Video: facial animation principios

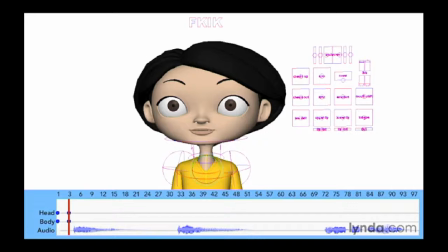2729s
Now if you want, you can adjust the position of the character slightly to give it a moving hold, and that might give it just a hair more life. Now that we have this initial pose in place, let's start animating the character. So in this case, she's saying, Oh. and if you listen to that, it almost sounds like a balloon is deflating.
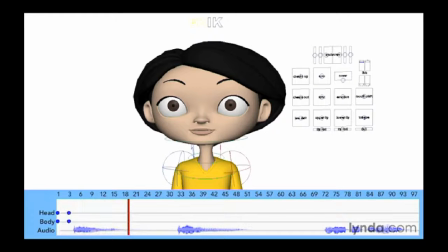2749s
So she's really kind of moving down and actually deflating herself. So I'm going to go towards the end of this line, and let's just drop her and kind of move her down in that direction.
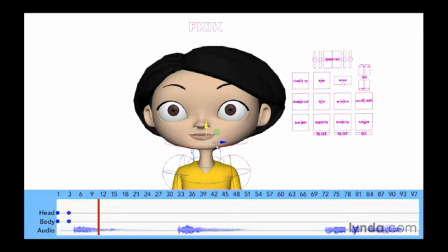2761s
So I'm going to actually drop her body just a bit, and then rotate her head down.
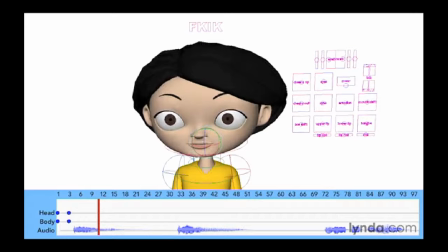2768s
So she's kind of starting to look downward because she's not very happy. And let's make sure we have some keys here. So now she's going, Oh. and you can see that it's starting to sync with the dialogue.
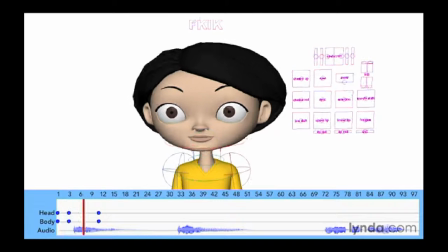2781s
So now she's kind of going along here, Oh. and that seems to work. So let's move on to the next little bit of dialogue. We're going to go here, and in this case she says, I don't know. so when she says,
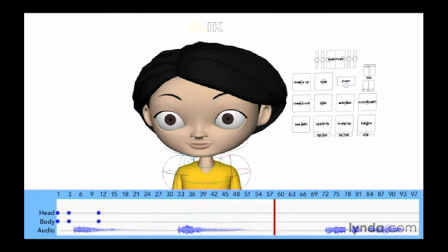2798s
I don't know, typically you want the character to shake her head or something like that. So I'm going to have her shake her head no, just a few times, just left and right once. So in order to do that, I need to hold this initial pose first.
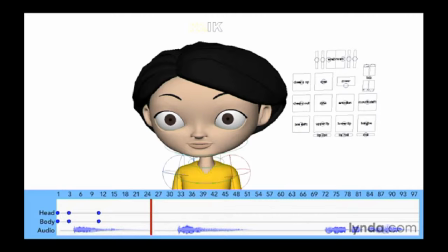2814s
So I'm going to go a few frames before this, and I'm just going to create a bit of a moving hold. So I'm going to drop her chin just a little bit more, and maybe even drop her body just a little bit more, and make sure we set some keys here. And let's go through.
Oh.
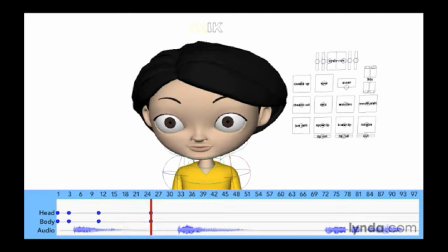2835s
And you can see that as she moves into that, it's almost like she's doing a slow out on that initial move. And now at this point, she's going to start shaking her head no. She's going to say, I don't know. Now a lot of times the body will anticipate the dialogue.
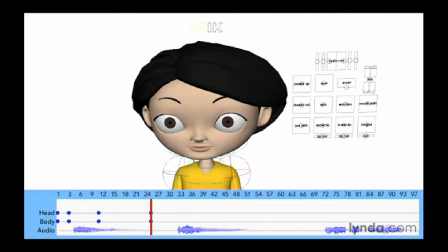2852s
So in this case, I want her chin to start moving just slightly before she actually speaks the line. So I'm going to go at the very beginning of this line here, somewhere around frame 32 or something. So I'm going to start by moving her head a little bit to her right.
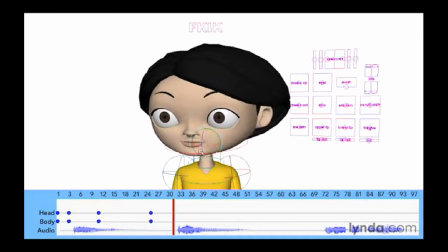2869s
So this is where she says, I. Make sure we get some keys in there. Now it's, I don't know. so now she's saying, I don't know. And basically for this, I'm going to divide this pretty much in half.
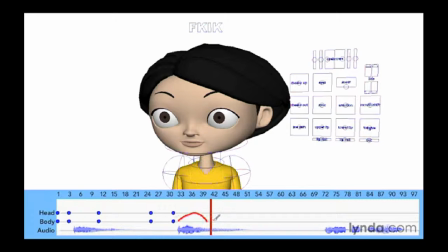2885s
So here we've got basically 2 motions here, one here and one here, about equal length. So she's going to go left here and then back to center here. So let's go to the center of that little piece of dialogue here, and let's just go ahead and make her shake her head.
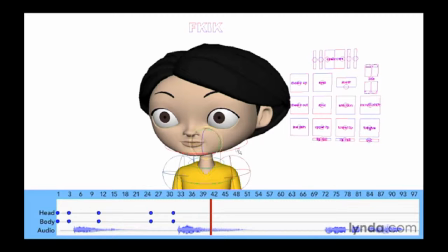2904s
So I'm going to go to her left.
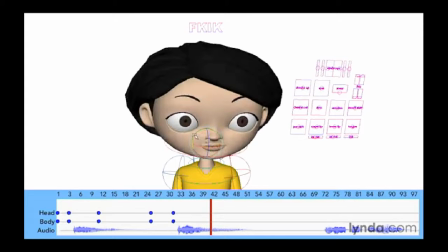2908s
And again, she's still sad, so I want to make sure that her chin kind of stays down.
I don't know.
And then let's go ahead and center her.
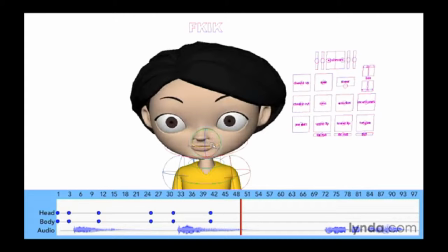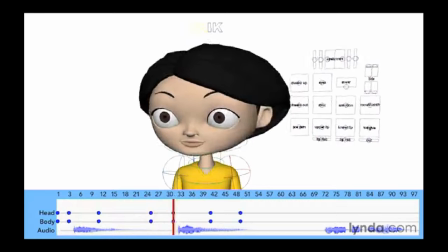2930s
So now we have this.
Oh. I don't know.
So that pretty much works.
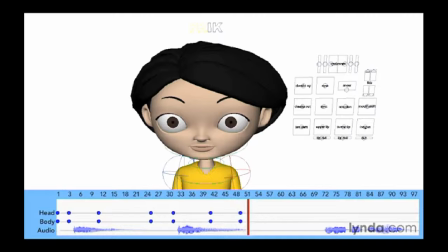2936s
So as you can see, we're just getting the body to move along with the dialogue and to sync up with it. So let's go ahead and pick this up in the next lesson and animate the second half of this piece of dialogue.
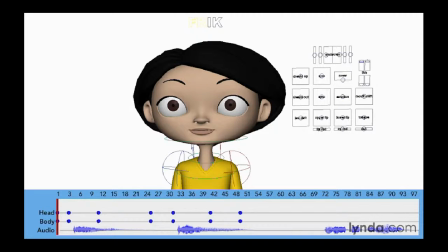2958s
Now I have the first part of the scene blocked out. So we've got the character's body moving to the dialogue. And this is what we have.
Oh. I don't know.
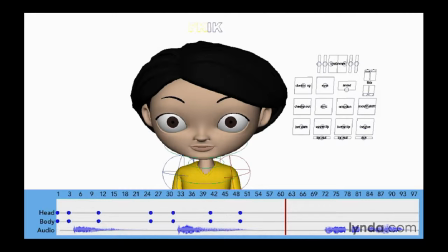2971s
So now the next half of this piece of dialogue is a change of emotion, a change of expression.